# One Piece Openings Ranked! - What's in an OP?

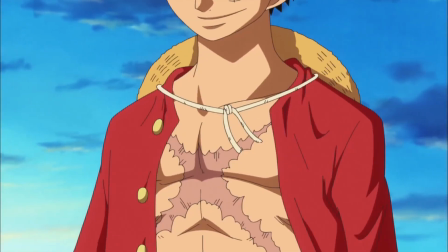1706s
And all of that would be heartwarming enough normally, but whether or not they planned it this way,
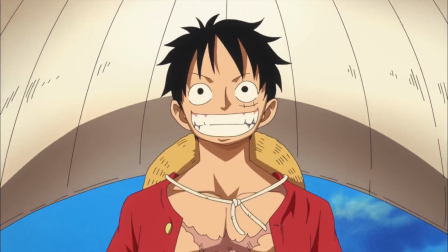1712s
it is damn near perfect as the lead-in to the longest time, in real time, that this crew has ever been split up.
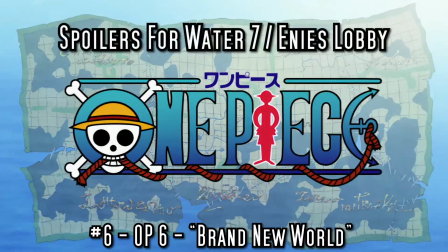1721s
On the subject of character-driven feels, I'm giving 6th place to the 6th OP, Brand New World by D51,
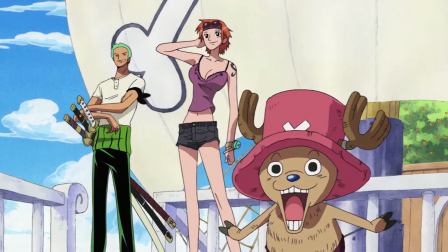1729s
in part for how its last scenes capture one of the most powerful Straw Hats assemble moments in the entire pre-time skip series,
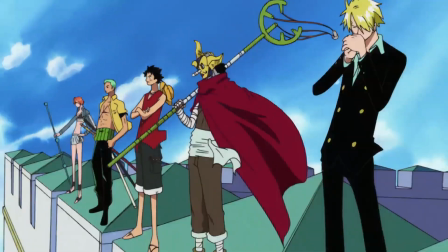1737s
when the crew finally reaches Robin atop Eni's lobby.
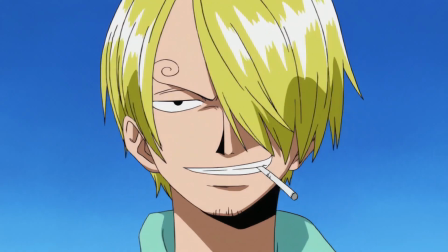1741s
As animation goes, it's not much more than a few static yet dramatic faces staring back at each other,
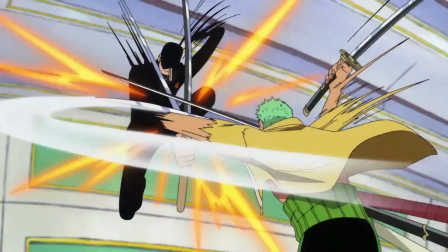1747s
but all the raw emotion of that moment carries through in the OP. The only way this sequence could have a better conclusion, in my eyes,
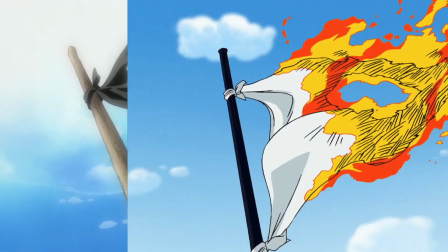1756s
is if the final shot of their flag was replaced with a burning world government one.
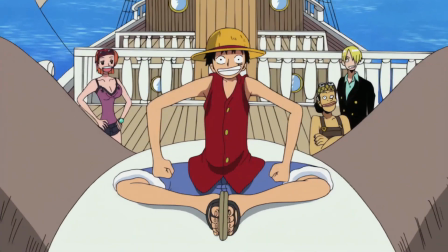1761s
And while the more impressively animated OP original story that leads into these clips isn't specifically about Robin,
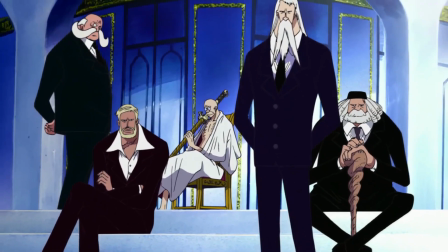1769s
it still works surprisingly well as a setup for this.
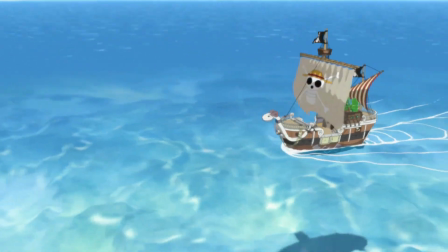1773s
It's another slice-of-lifey type deal, where the Straw Hats sail around a bit, find an island to camp out on, and then get chased off it by the Navy.
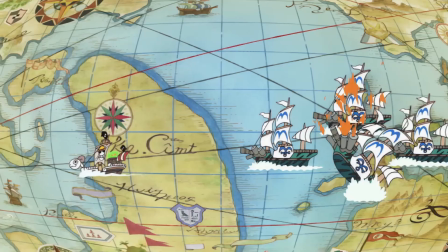1781s
Fairly standard stuff in these OPs, save for some exceptionally flavorful animation,
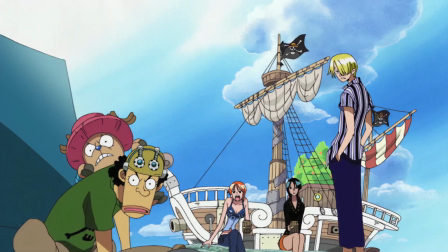1787s
but here it also works to establish the warm dynamics of the crew and Robin's place within it,
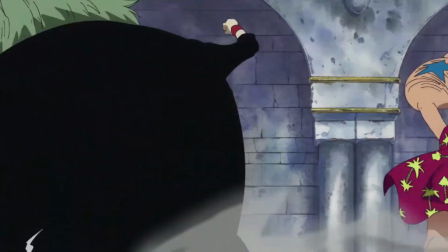1793s
which lends a lot of weight to their efforts to get her back. And at the same time,
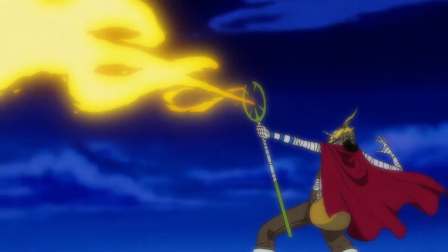1798s
their willingness to fight the same force that we just saw them fleeing highlights just how much they're willing to risk for her.
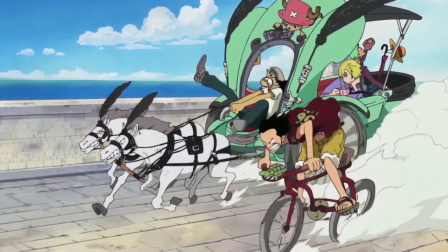1806s
Now, I can't quite work out how the animated color spreads at the very start of this OP fit into its grander narrative,
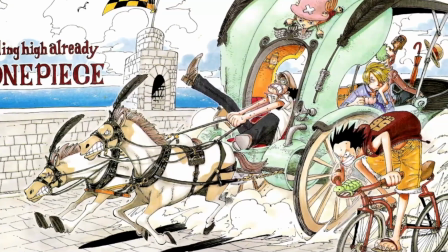1813s
but I am particularly fond of that horse race one, so I'll give them a pass for being a bit random.
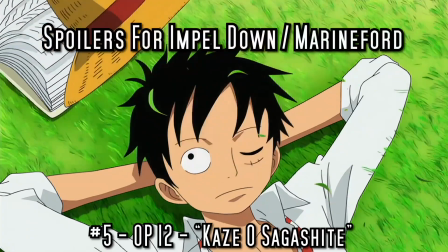1819s
Now, breaking us into the bottom of the top 5 comes an OP with animated spreads that are both far more animated and serve a much clearer purpose.
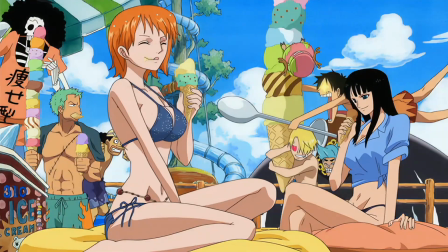1827s
Kaze O Sagashite, sung by Yaguchi Mari and the Straw Hats themselves,
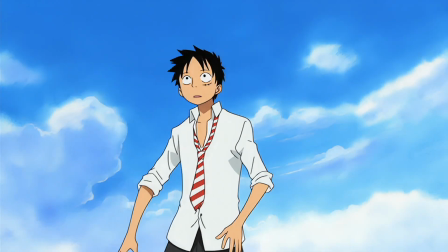1832s
whose synchronized vocals serve the same purpose as those cover scenes, showing us that no matter what they get up to or how far they go, this crew will always be together in spirit, which is especially important in this moment because,
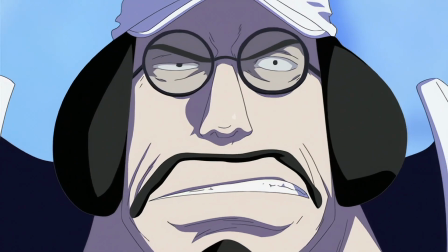1846s
not unlike Hands Up, it marks the beginning of their longest time apart, this time in narrative time.
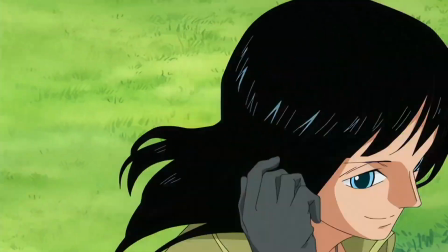1852s
Okay, technically Share the World was the start of the Great Straw Hat separation, but Kaze O Sagashite is actually about it.
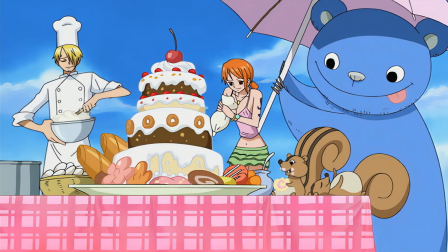1861s
Like many of One Piece's openings, it tells a slice-of-lifey story about the Straw Hats hanging out in its first half,
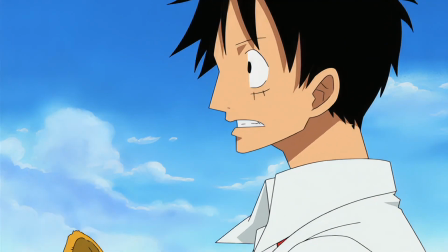1868s
but this one's framed explicitly as a pleasant dream,
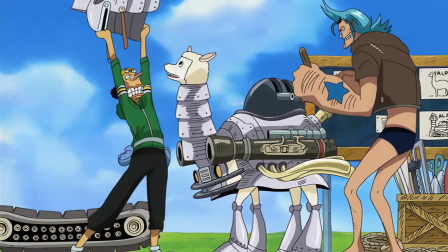1872s
with Luffy waking up to find his friends doing some crazy nonsense straight out of the Animal Theater covers on what turns out to be
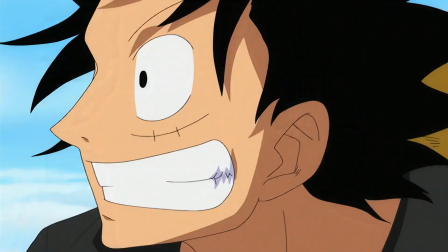1880s
the back of a giant turtle, which Luffy then flees on a giant seagull.
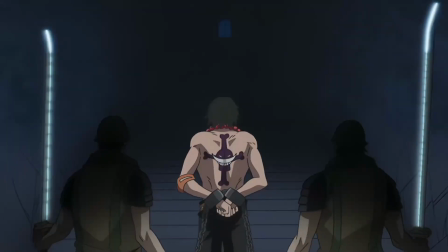1885s
It's all quite surreal and relaxing, standing in stark contrast to the OP's back half,
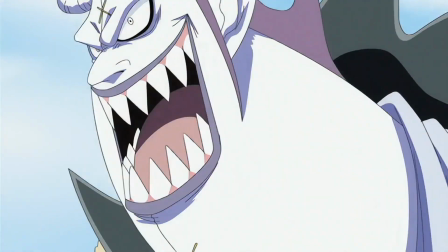1891s
which is spent building up to the Impel Down breakout and battle at Marineford.
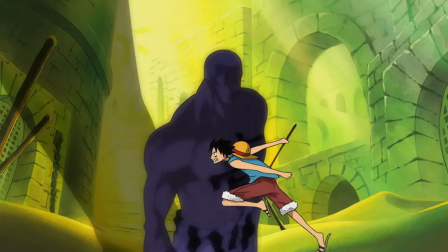1896s
There's a lot of gorgeous and creative animation in this section as well, but my favorite bit comes right at the end,
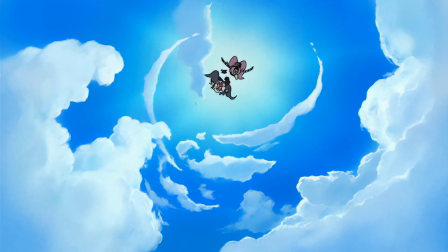1902s
when Luffy drops out of the sky, accompanied not by his crew, but a ragtag squad of random prison escapees,
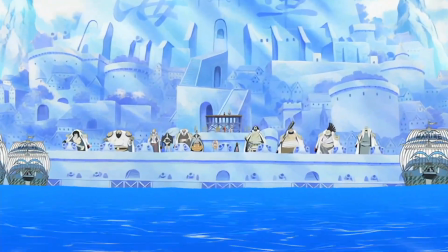1909s
in a conclusion that underscores the desperation of leaving those precious friends behind so he can rush to save his family.
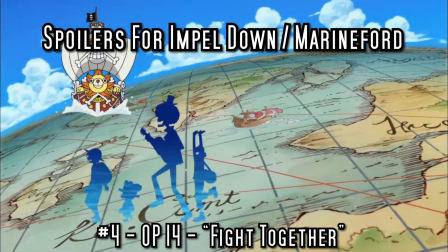1917s
Those feelings come together even stronger in our 4th place finisher, Fight Together by Namie Amuro, which serves as the series' 14th intro.
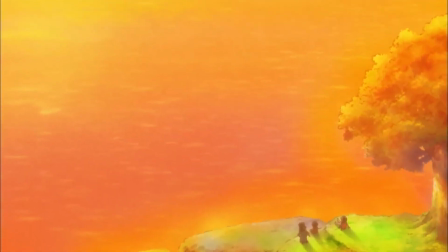1926s
When I complained at the top of this list that so much more could have been done with the brotherly
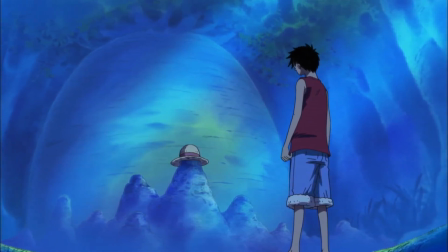1931s
feels and Straw Hat separation anxiety than what we see in OP 13,
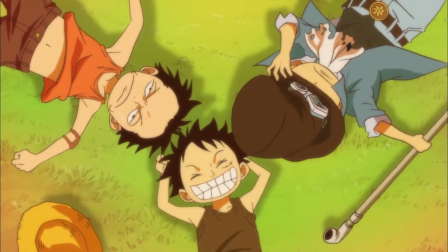1936s
this right here is what I was talking about.
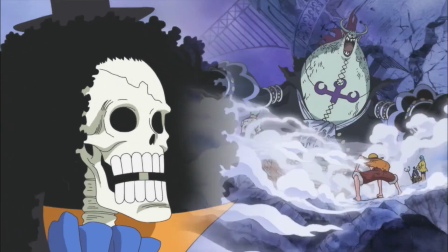1939s
Instead of generic sad anime walking, this OP frames itself around the powerful One Piece specific symbols
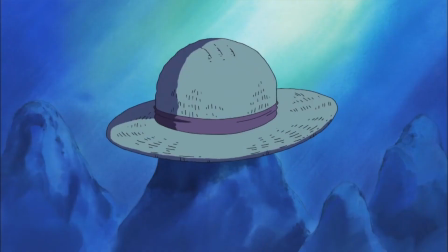1946s
of Thousand Sunny waiting for us in port at Sabaody and Luffy's hat waiting for him on the rocks at Ruskaina.
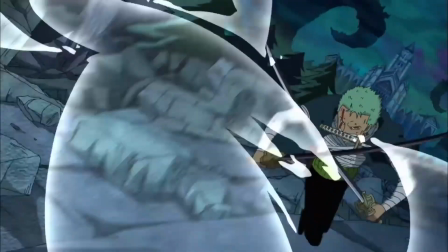1953s
And rather than just chilling alone in their room,
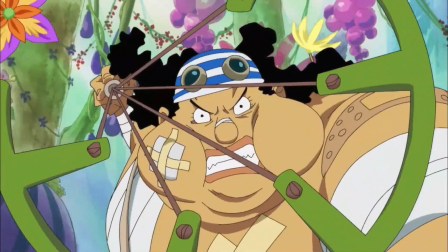1956s
we actually get to see the Straw Hats do some training in the various parts of the Grand Line to which they've been scattered.
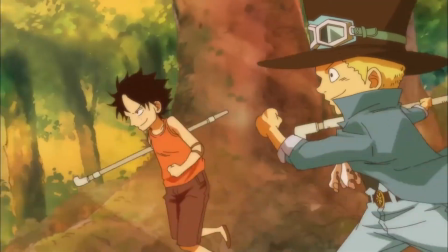1962s
The flashbacks to Luffy and Ace's childhood are likewise fleshed out considerably with new info from the manga that makes them hit way harder.
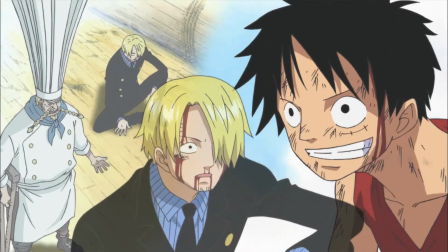1971s
Even the clip show part of the OP is creatively emotional, stitching together multiple shots of the moment each Straw Hat truly joined the crew
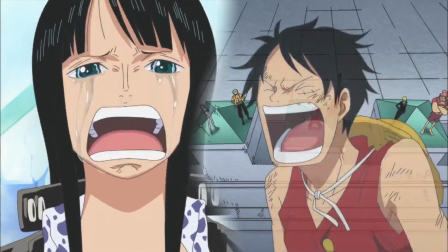1979s
to create animated collages reminiscent of Oda's own page compositions.
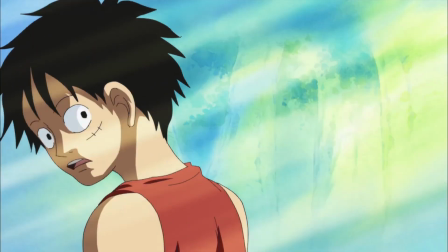1984s
And it all leads up to a real tearjerker of an ending that perfectly reflects the complicated mix of feelings these final Paradise chapters evoke.
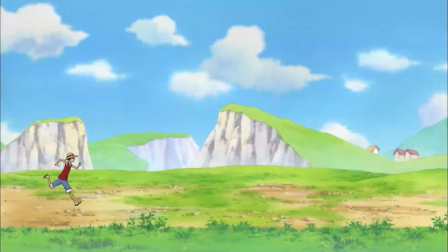1993s
As a culmination of everything One Piece has been building up to this point, you really can't ask for much better.
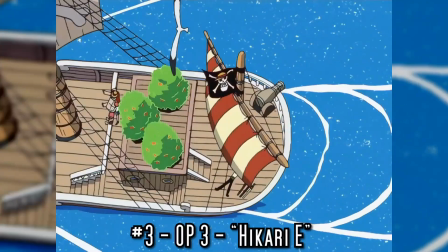2000s
Speaking of evoking things, at number 3, the third OP, Hikaru E by the Baby Stars,
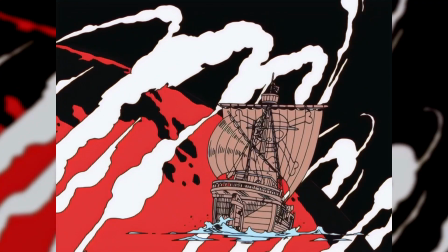2006s
does an infinitely better job than Believe of referencing that iconic Madhouse Treasure Island OP.
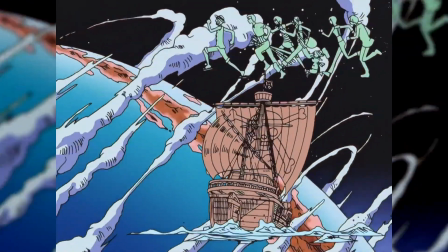2012s
The whole narrator segment is animated in the same old-timey illustrated style,
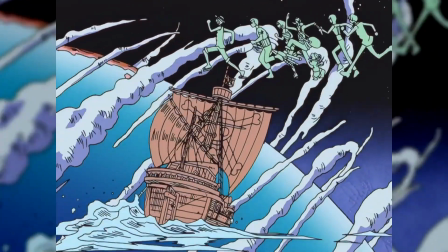2017s
showing the merry-go encircling a whole gorgeously illustrated planet to reach a new dawn.
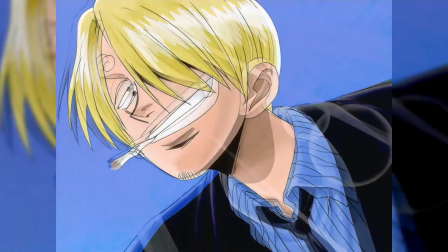2023s
And between that crosshatchy goodness and the manga-style marker-colored portraits of the cast that follow,
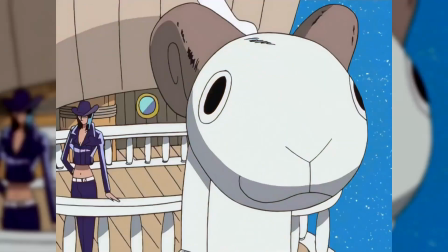2029s
this might be the closest the animes come to accurately translating the feel of Oda's art from page to screen.
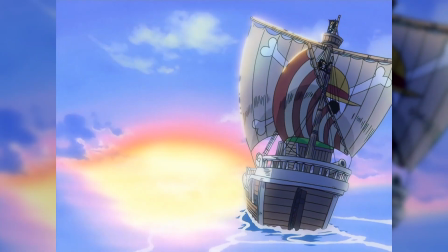2036s
Out of all these openings, I think Hikaru E is the most effective and complete
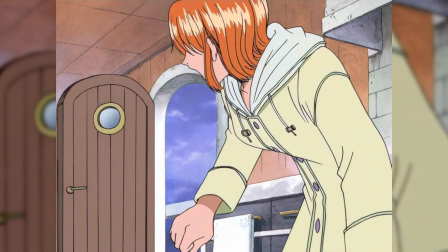2042s
encapsulation of One Piece's essential elements, even more so than the original We Are.
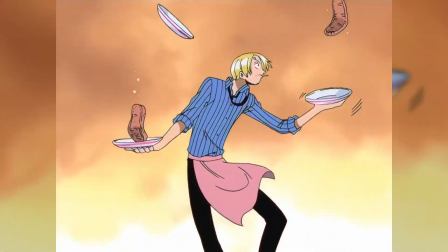2048s
Its connected action shot of the whole crew, now featuring Chopper and Robin,
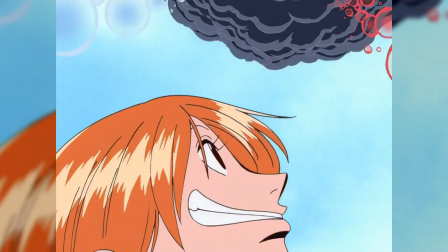2052s
manages to be even better than We Are's at capturing their unique personalities and abilities.
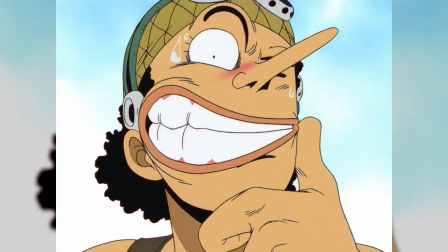2058s
And while the 2.5D camera work of that action doesn't impress quite so
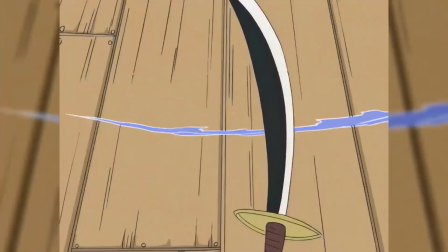2063s
much against a blue-white void as it does on the harder-to-draw deck of the Mary,
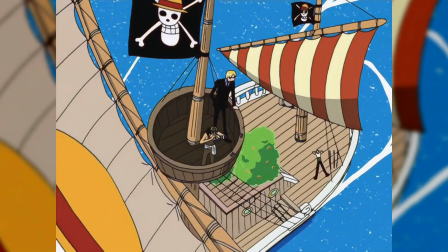2067s
they make up for that after the title card with a full 3D rotation around the entire ship as she sails across the sea,
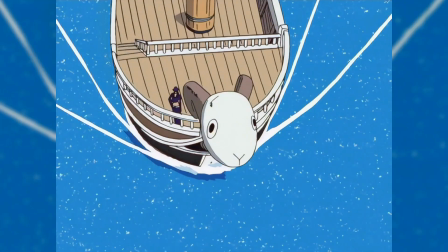2076s
which must have been a pain to put together since this was the last of these OPs to be made entirely with traditional cell animation.
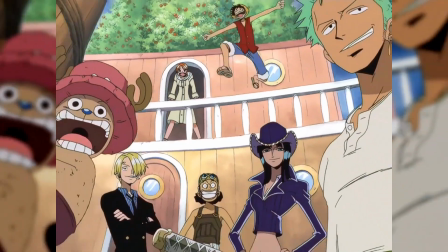2083s
Once we're down on deck,
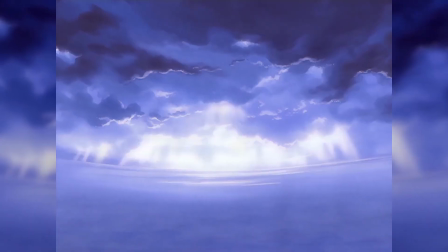2084s
we get to see the Straw Hats sailing through stormy seas into a clear new dawn and past a school of giant dolphins that nearly capsizes them.
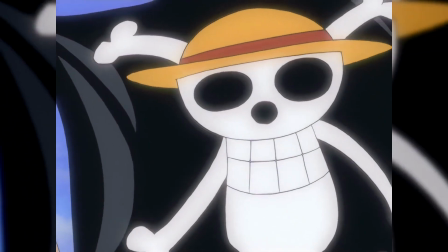2092s
Fun little moments that combine to convey a sense of the chaotic fun these wacky
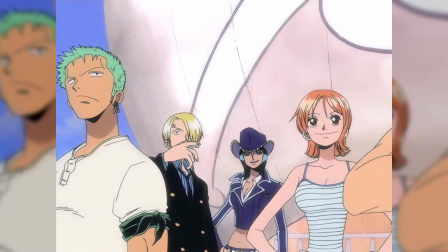2097s
cartoon pirates have every day they travel together through this wacky cartoon world.
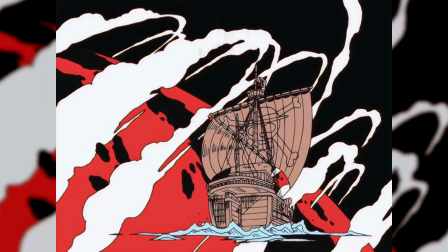2102s
Hikaru E is nothing more and nothing less than an irresistibly enticing invitation to adventure.
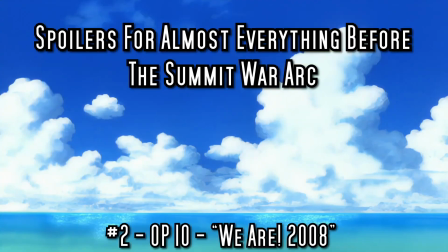2110s
Of course, there is more to One Piece than the base appeal of pirate adventure-y fun,
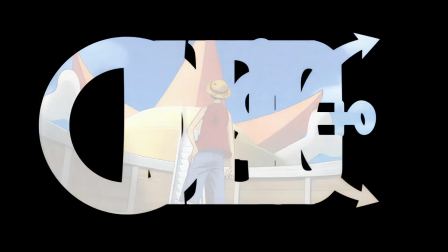2116s
namely the metric ton of emotional weight that it's piled on over the decades of its run.
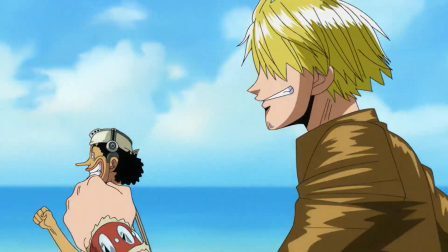2121s
And toward the end of its first decade, for its 10th OP,
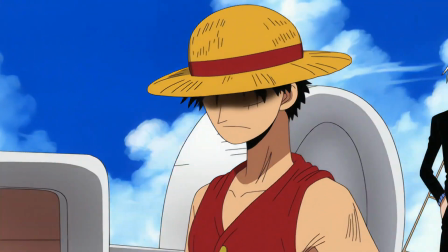2124s
the animators at Toei managed to condense all of those feelings into a glorious 2 minutes and 30 seconds,
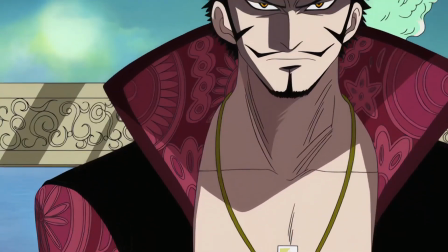2132s
backed by TVXQ's catchy K-pop remix of We Are.
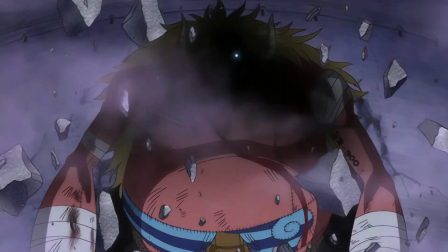2136s
To be honest, I didn't think much of this OP at first glance.
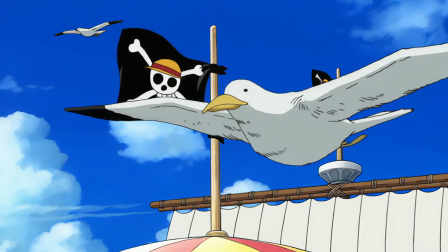2140s
The remix itself is an acquired taste, and while the seagull animation that kicks it off is slick as heck,
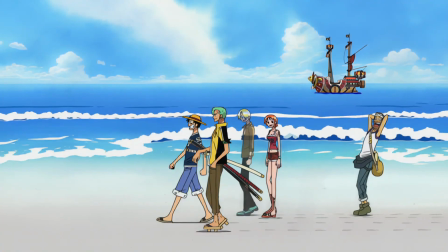2147s
the beach walk cycles of the Straw Hats that follow are a little on the stiff and janky side.
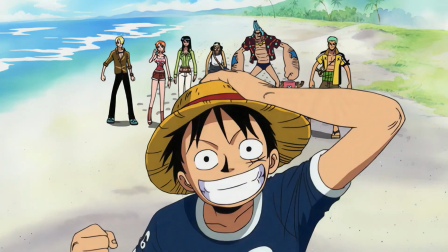2152s
It all struck me as sloppy and rushed, but then the crew started rushing, and kept rushing for a good 10 seconds,
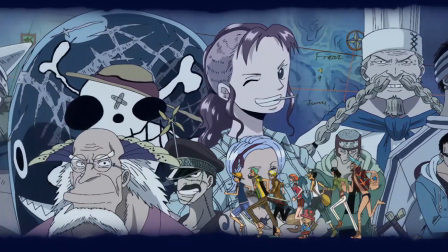2159s
past all 55 of the friendly faces they've met so far,
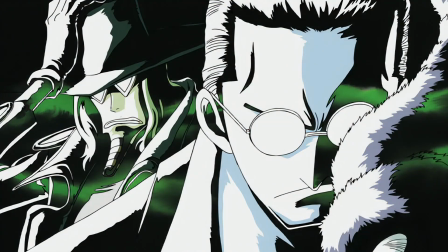2164s
and when that was followed with a callback to the 3-villain Flash from the original OP,
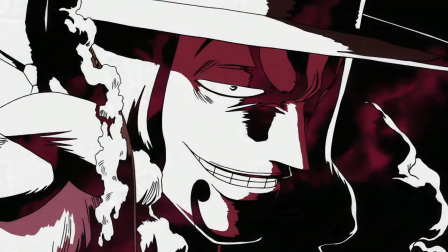2168s
only with 10 villains and twice as many musical notes this time, I realized they were doing something kinda special here.
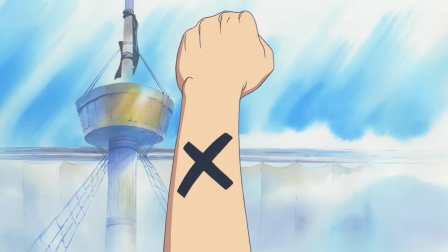2176s
Then I got to the Alabasta Fists,
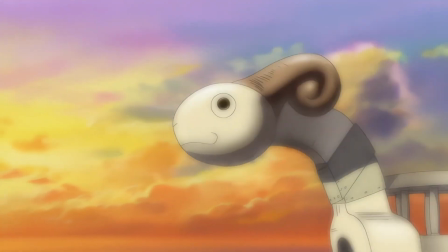2179s
followed by a tearful Vivi and Karu reflected in the eye of Going Mary as she sails off into her last sunset,
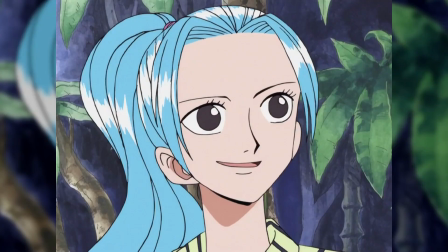2186s
and I began weeping uncontrollably. Because I miss them so fucking much in a way that only those
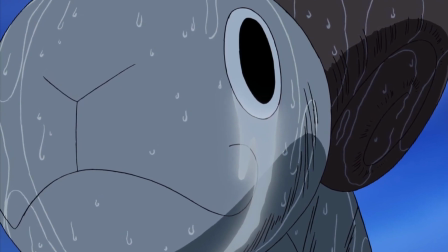2195s
450 plus chapters deep into this world could possibly understand.